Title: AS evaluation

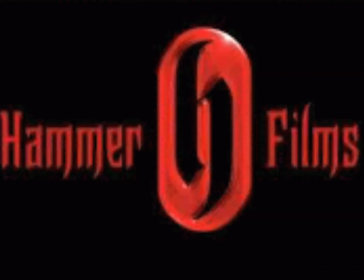When researching different production companies, we came across Hammer Film Productions. We decided to use this company as our distributor, as it has produced similar genre films to ours,
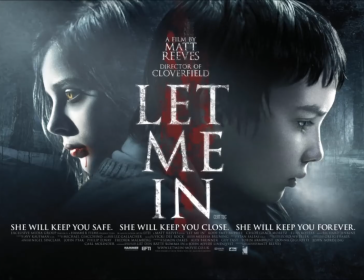such as The Resident and Let Me In, and have been extremely victorious in doing so.
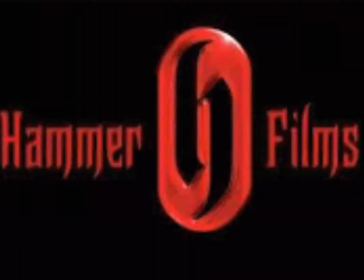Accordingly, they are now very experienced in making films of a similar style to mine, and are also well known for producing films of a high quality. Therefore, they would make a good choice of film distributor. My media product could be released and then circulate worldwide, which then means that a large audience can consume it,
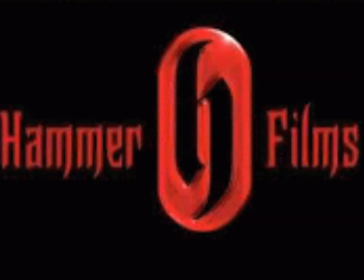and as a result, a high number of sales will be made, resulting in maximum profit. After my film has been released at cinemas, it would be released on DVD in order for the audience and consumers of the product to buy it. This is a typical move of other media products of similar style. Question 4.
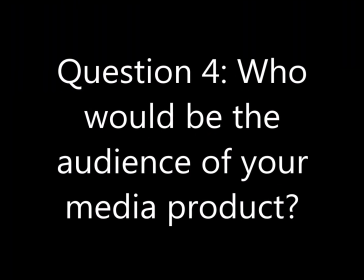Who would be the audience of your media product?
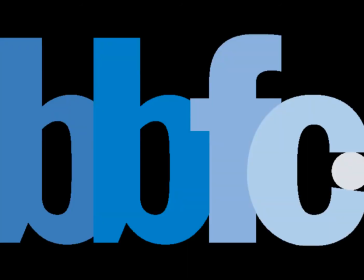After researching the BBFC, British Board of Film Classification, and then watching our final piece of our horror opening,
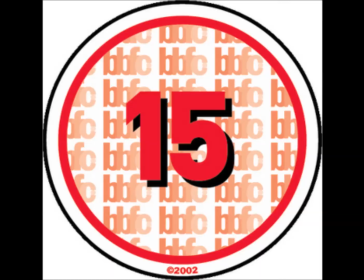we came to the decision that our film is aimed at a 15+ audience, as this is the certificate rating it fits into.
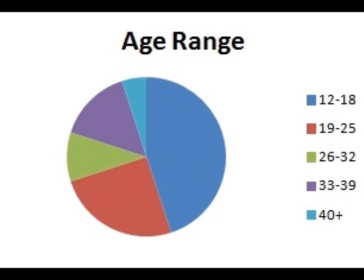My results from the audience research that I carried out showed that our type of film appeals more to the late teen ages, 15 to 18-year-olds. Reasonings for this is that the type of characters we have in our films, e.g. a ghost and a little girl, are the type of conventions that they find the most haunting in a horror film,
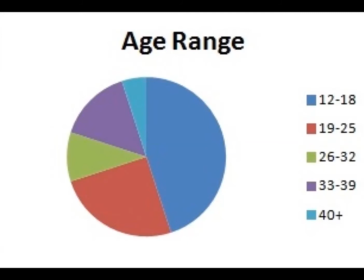and they would enjoy watching this sort of movie. This teenage age group would be a good way of getting free advertisement,
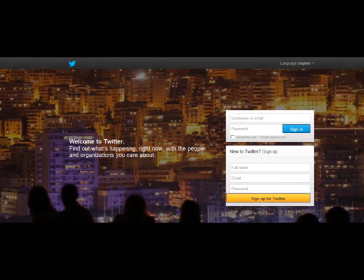as most teenagers are associated with social networking sites, such as Facebook and Twitter.
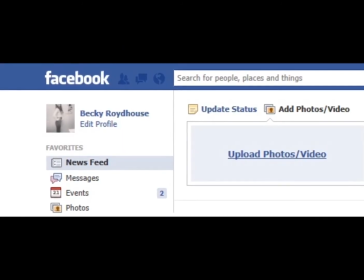We could also use these sites to upload and post advertisements of our films on a regular basis.
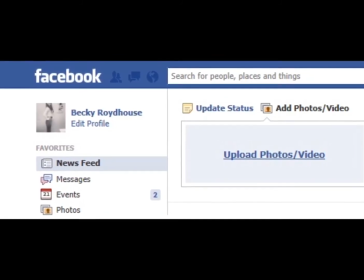On Facebook, you can upload as many videos and photos that you want, and it's pretty straightforward.
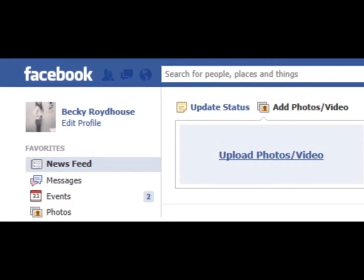So uploading our trailer or our film posters on a regular basis would bring us a wider audience.
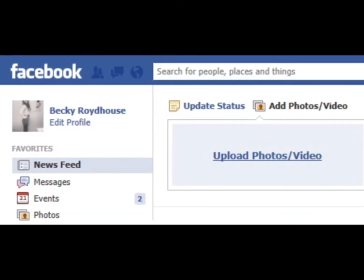We could also set up some sort of comment page, which would allow our audience to comment with their feedback after watching the film,
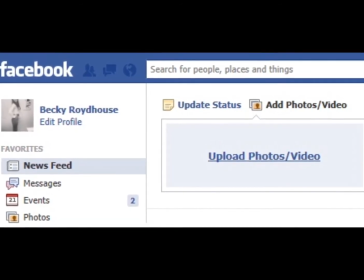costing us nothing and gaining us a much wider audience.
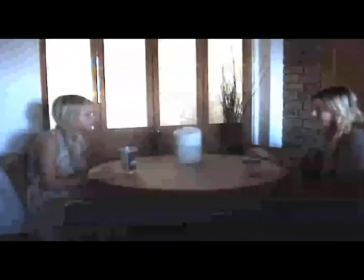We also thought that families could be quite a big audience for our film, as the narrative of our film includes a mother and daughter relationship, making it a family-based film. Families, or even more specific, single mothers, as that is what the mother is in our film, could relate to the situation she is in and find the storyline engaging.
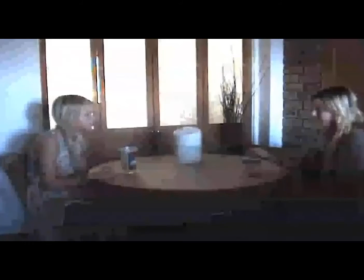We also came to a decision that the most likely gender to watch our film would be females, as the two main characters in the film are females. Therefore, our film could interest people of the same gender as them. Question 5.
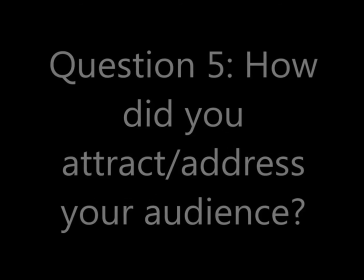How did you address your audience? Within the film, we used a number of techniques to engage the audience.
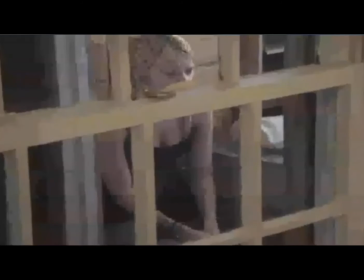This mainly consists of things like the spooky, eerie soundtrack that plays all the way through the opening, fast jump cuts from some scenes to others, slow motion effects, loud bang effects, and many more. Part of our film that I feel worked really successful is the part where the young girl is sitting in her room talking to her ghost friend, which we can't see.
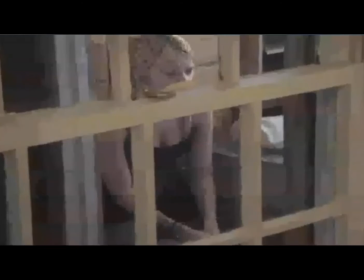It is filmed through a window showing the bars which run through the panels of the windows. This implies a sense of claustrophobia for the audience. They feel as if they are sneakily spying on this little girl through some bars, implying the little girl is trapped. The camera then zooms even further up to the young girl, who is talking,
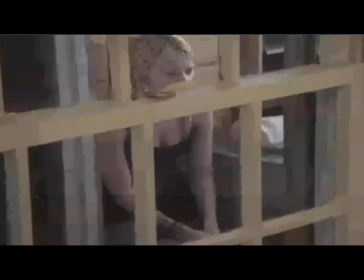making the audience feel extremely up close and personal with the girl, putting them in an uneasy and uncomfortable situation.
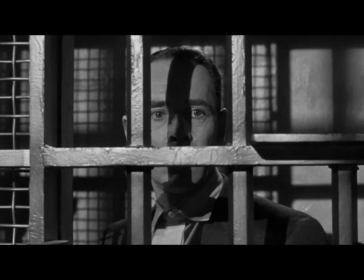This barred effect has also been used in many of Hitchcock's films. It is a popular technique in horror films.
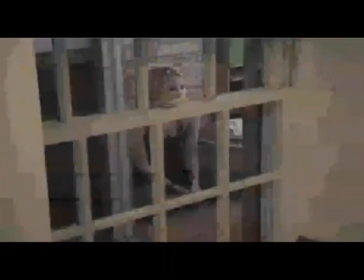The low-key, spooky music that is going along with this scene builds up the tense feeling that the audience are feeling at this point. Usually in horror films that include ghosts, the ghost is immediately portrayed as some sort of villain and acts in an evil way towards an innocent character. However, in our film, the ghost is set out as a friendly ghost and starts off being nice and kind towards the young girl.
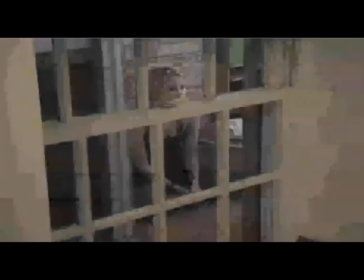This could lose the audience's attention or perhaps make them a little bored, as it isn't really something that would usually fit a horror storyline. But when the ghost turns evil towards the end of our opening scene, the audience are engaged, as it is unexpected and excites them for what else is to come within the film.